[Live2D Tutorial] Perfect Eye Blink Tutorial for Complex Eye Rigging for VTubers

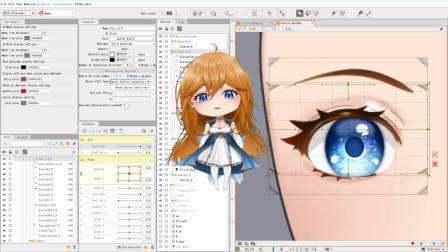It'll mean your eyes will curve upwards when you smile automatically. And it's a nice little extra to make your model look a little bit more realistic and alive.
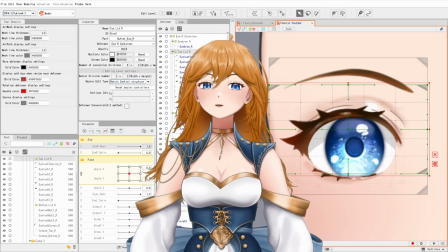Let's start with IR open. This parameter is set from 0 to 1 and think of 1 as being open and 0 being closed.
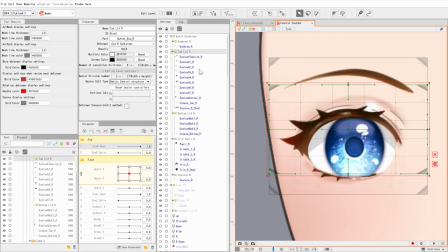And that's how we're going to rig it. Now if you just take the top lid deformer, put two keyframes on eye open, and then move it down, you'll see everything get squished, which is 1000% not what we wanted. it.
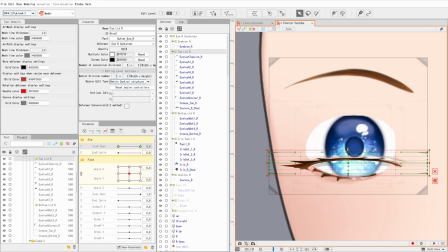Instead, we're going to be rigging every single art mesh individually.
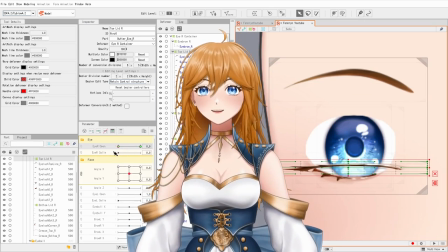Normally, I hate rigging the art mesh directly and I always advise against it and tell you to make deformers instead, except for the eyes.
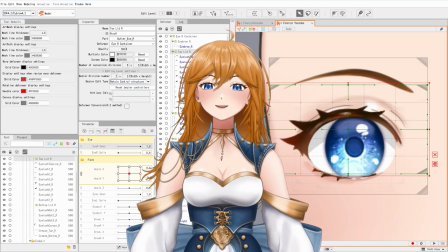I rig these art meshes directly. It's just easier and I'm too lazy to make deformers for so many small and fiddly things. If you have more energy than me, make all of them and be the rigger I aspire to be. So let's start with top eyelash line.
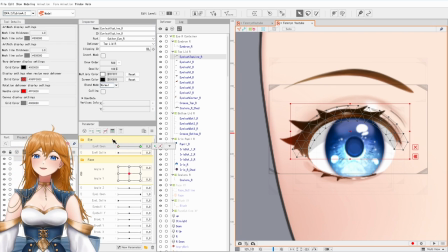Make two keyframes and select the zero keyframe. Now create a temporary passive form and move the eyelid down into place.
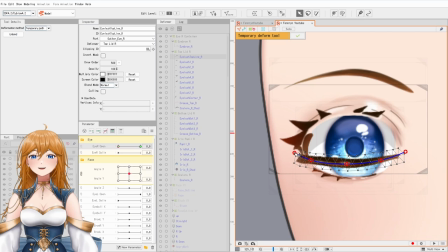You'll want to move it just below the bottom of the pupil and you want to make sure the corners line up with where they started, so it doesn't look like your eyelid is traveling down to your face.
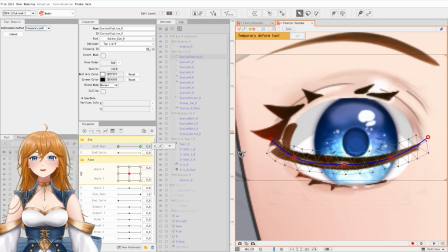Then, doing the same thing with the bottom eyelid, make two keyframes an eye open and with passive form, move it up to meet the top lash line. Pro tip, if you hold shift while dragging the red circles they'll move perfectly in a straight line.
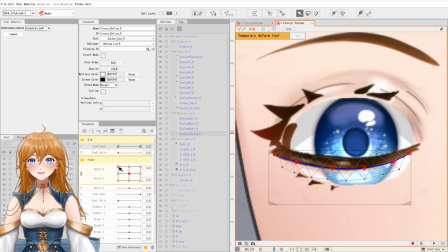This stops the lid from looking like it's shifting to the left or right as it travels. And now as you move the parameter slider you can see your eyes starting to blink.
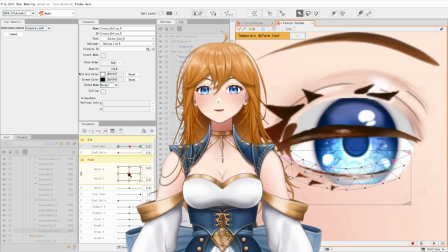I go back occasionally and tweak stuff and you'll see me doing that throughout this video especially as I start to add more detail but now we only have 21 more pieces to go.
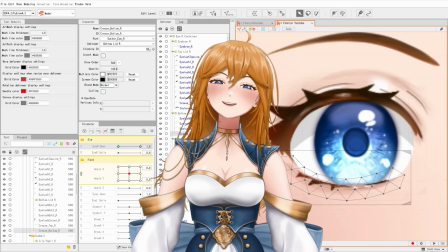Yay!
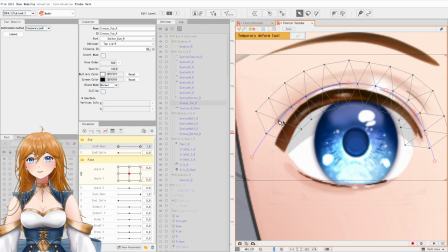From here I'm moving on to the top eyelid with the same path to form a method as the eyelash lines.
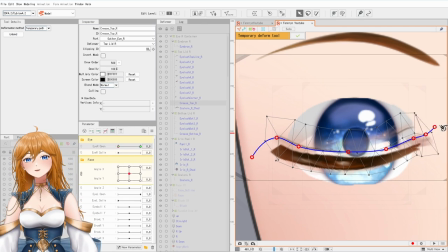And this is one of the parts you'll see me adjust a lot. Because it's getting deformed so heavily, a lot of it tends to get blurry and wonky, and in a perfect world I'd separate out the crease lines from the shadow,
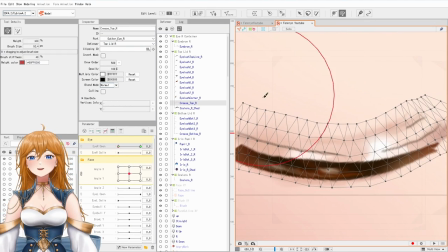but I also keep reminding myself that I am looking at this super close, and in reality my model will be much smaller on my screen, and blinks happen very fast.
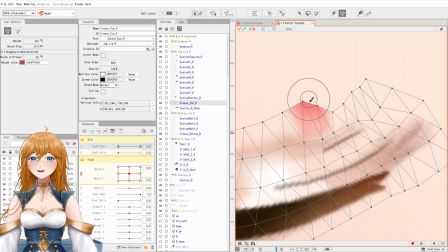So any small blips will be pretty impossible to see. If you can't get it perfectly smooth either, you're not alone and don't stress about it.
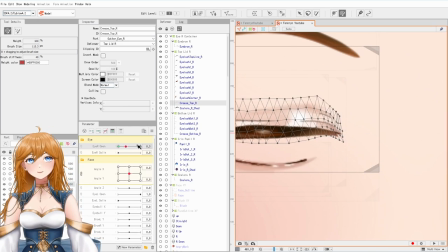Your model is more than an eyelid and no one will notice. Next, it's time for some magic.
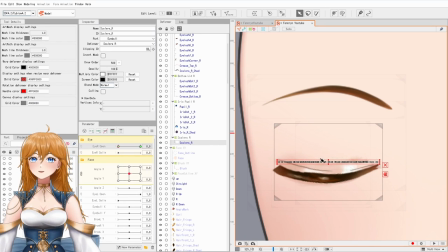Select the sclera and add two keyframes. Set it to zero and squish the whole thing down into a flat line.
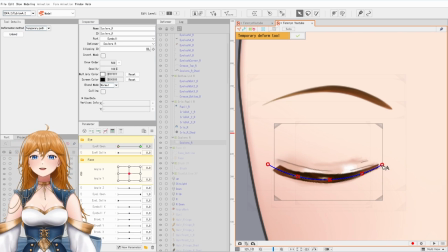I know this is weird, just trust me. Move the line to match the closed eyelid with a path deformer.
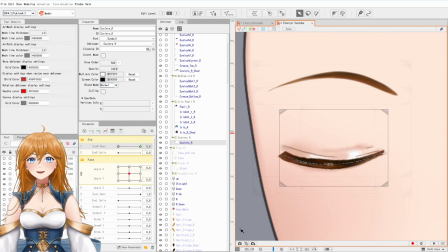Bend it into a nice arch shape to match your eyelids and now open the eye. Look at that. Look at the magic that just occurred on your screen. Yeah, I don't know why it works perfectly.
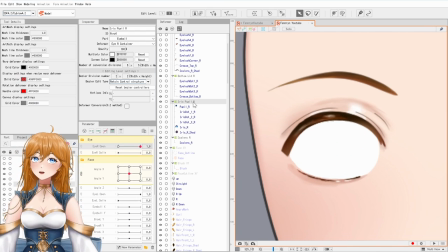I can't tell you why it works perfectly, but it does and I love it and I'm not questioning it.
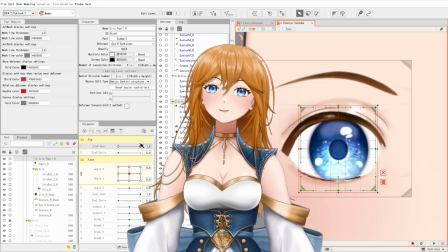Now we move on to the iris. This is one of the few times we will add keyframes onto the deformer rather than the art mesh. This is because we want all the layers to move as a unit and when we add emote toggles or physics like bouncing and movement later on,
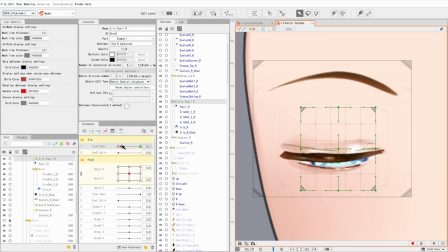it'll automatically match your existing eyes. So add your two keyframes and then on zero we're going to move the iris down just a little.
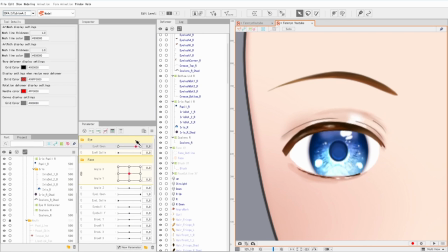This gives your eye more life and feels less stagnant and awkwardly piercing when it's on your screen.
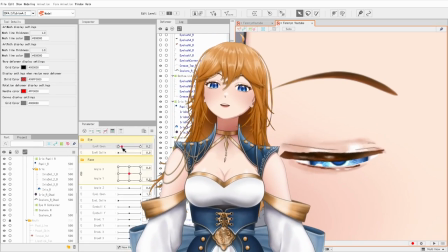You don't need much movement, but even a little bit helps. Plus for bouncing physics this will give something for the physics to react to.
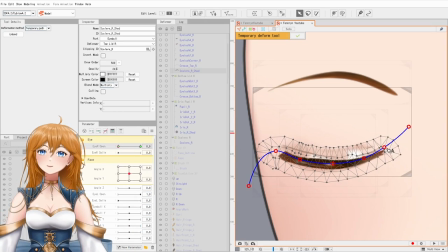Finally, rig up the shadow. This is a simple multiply layer that just adds some depth and a 3D feel to the eye.
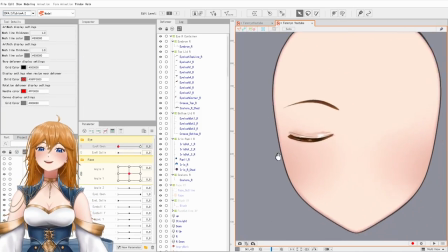And after some additional tweaks as I have more pieces on screen, I can start working on the final tricky bit, the eyelid corner.
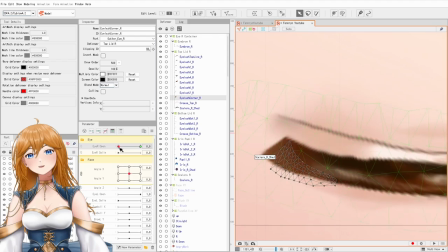I always struggle with this piece as it scrunches up diagonally, but to help it look smoother,
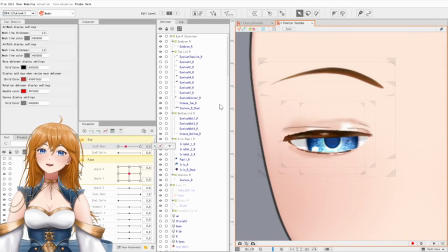I add keyframes in the middle of the 0-1 scale using this small dot button right here.
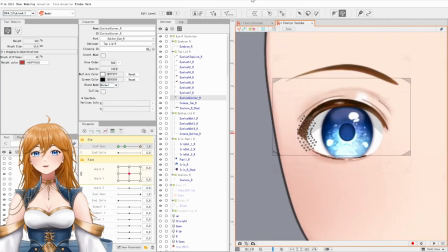This helps me control the shape it's moving in rather than the PC simply guessing how I want it to move.
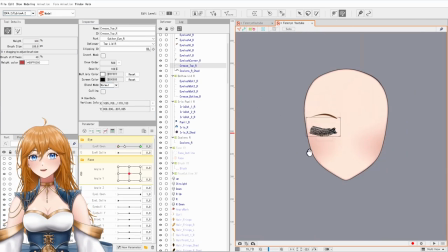I try to not add too many extra dots, but it's always fine to add a couple.
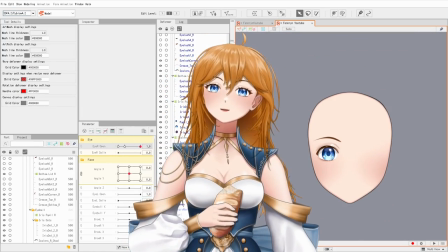From here on out, I'm going to speed things up as I just go through all the eyelashes one by one and it's going to be a lot of the same thing.
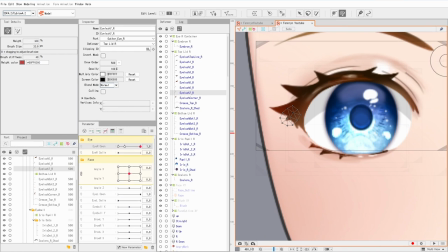Set two key frames and then move them in line with the eyelid. One important trick I do though is that at the halfway mark where it's hard to see the lash line,
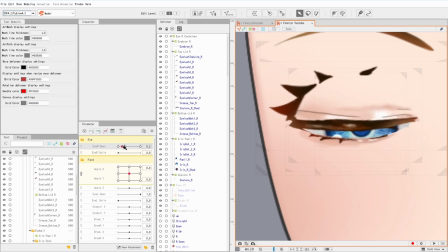I add two key frames close together and move their draw order up by one. Depending on your file setup and layer order, you may not need to do this, but it's a good trick to learn nonetheless.
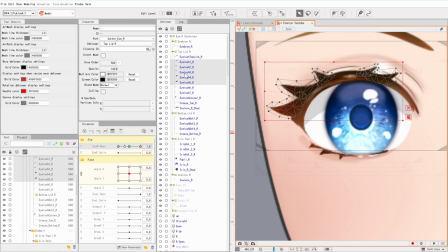This means that my eyelashes always stay on top of my eyelid, and I don't have an awkward, harsh transition line.
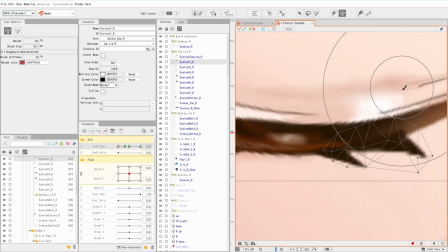Even if you don't need it for your eye, you might need to know this later down the road for clothing or some special prop.
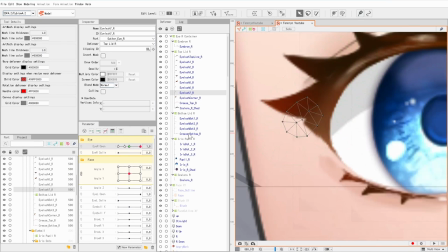In summary, everything from transparency to draw order can be controlled by keyframes.
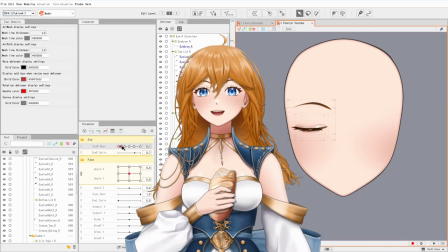Don't be scared to use them. With the eye blinking nicely, we're ready to move on to eye smile. Like I said before, this is a form of expression toggle that adds another level of realism to your model.
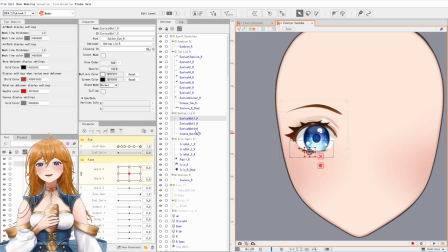This form will simulate the bottom of your eye curving upwards as if our cheeks were big and full with a large smile. So if we select the eye smile parameter and add two keyframes on the bottom lid, we can start getting to work.
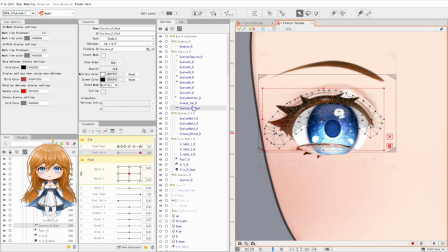Hold on a second, I'm going to pause here to explain something that might get a bit confusing to people new to rigging. What I'm about to do is something I call parameter stacking.
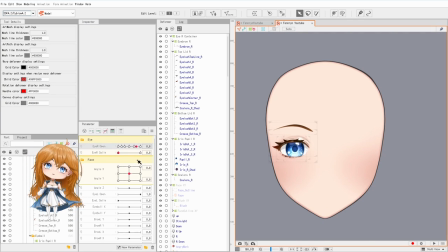This means when I have the eye smile toggle set to zero, or it's turned off, iOpen uses the parameters we just rigged. However, when we turn iSmile on by setting it to 1, the iOpen parameter is going to use completely different sets of movements.
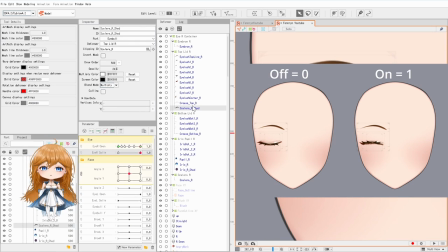With it off, the i closes naturally in a downward curve. With it on, the i closes with an upward curve. That's because I have multiple sets of data saved to the same keyframes in iOpen. And thus, my parameter is stacked with multiple sets of data. Parameter stacking.
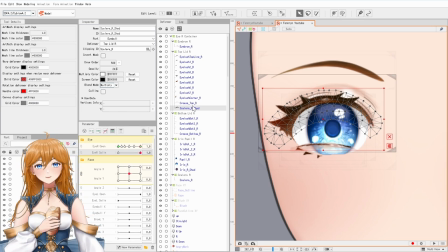Let's go back to the bottom eyelid that we had just made two keyframes for on the iSmile parameter. Remember, 0 is off, no smile, and 1 is on, smile. So we have to set it to 1 and then start our work.
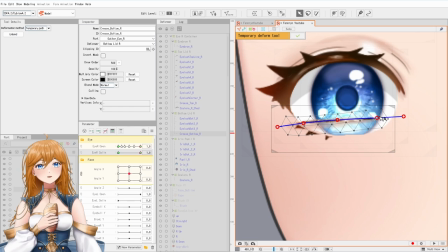If we accidentally left at 0 and started moving the art mesh, we would delete all the work we previously did.
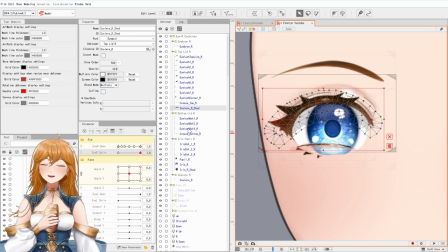If you do make this mistake, Ctrl-Z is your best friend. So now we're going to do this for every layer of the eye.
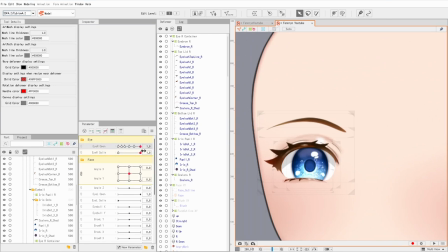The only section you probably won't need to change is the iris, since that typically moves the same unless your model has a non-human eye and you want something different.
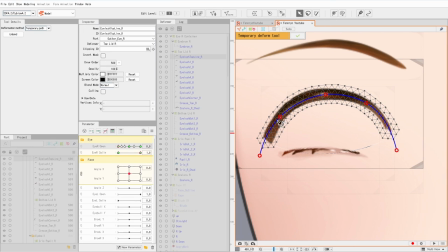Always remember, set eye smile to 0, then make two keyframes, then move it to 1, and start your work.
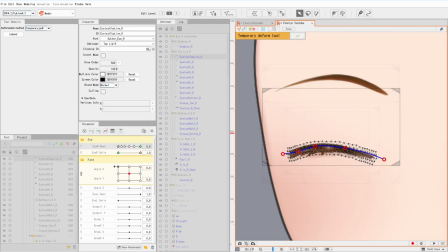Test once you're done with each layer, and catch mistakes early, and you'll save yourself a massive headache later on.
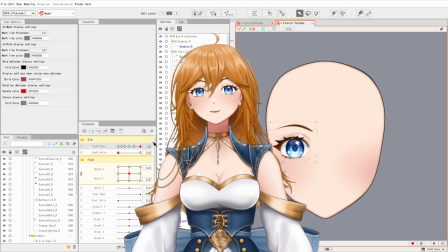With both eye smile and eye open complete, it's time to get a full set of eyes!
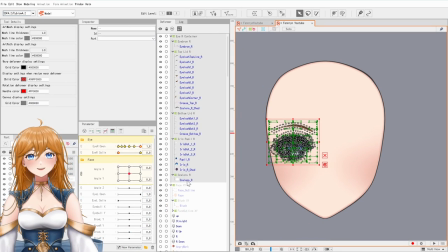Select all the layers and deformers in the eye container and right click and pick copy.
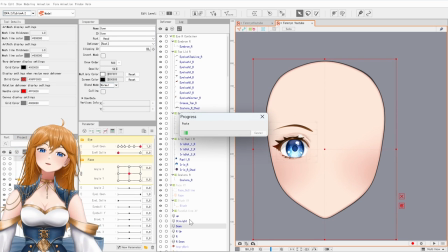Then Ctrl P to paste it. This should make a giant duplicate container with all of your layers.
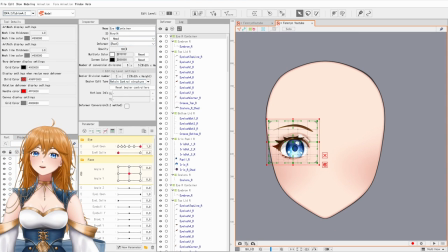Quickly rename it to the IL container so you don't get confused and select all the art meshes in the IL container.
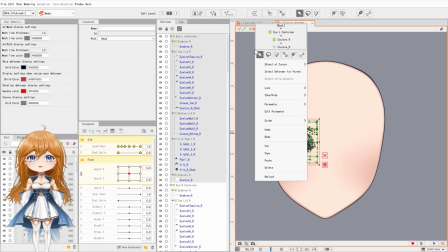Right click again and select reflect. This is the reflect menu where you have a few options.
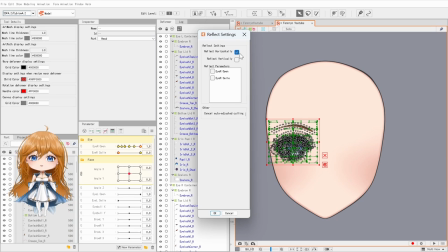In the top, we have the global reflect settings. This will reflect your mesh based off of your overall canvas. Since we want it to go horizontally to the other side of her face, pick reflect horizontally. Reflect vertically would put her eye and her foot, which we don't really want.
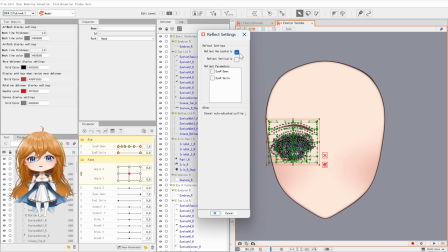The other box is for parameters. We don't want to tick anything here, and instead we should leave it completely blank since all of our eye movements are up and down. If we have left and right movements, like jewelry or hair, then this is where we do these settings.
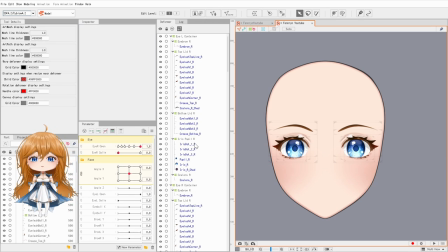But for now, leave them blank and click OK. Finally, I like to reflect the inner iris highlights one final time so they match the highlights on the other side.
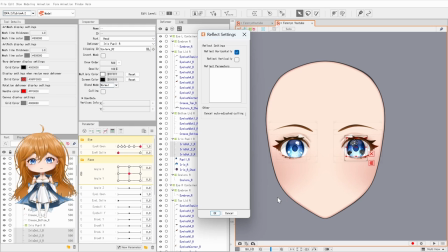I think this just looks more natural, but that's up to personal preference. Otherwise, we have two complete eyes!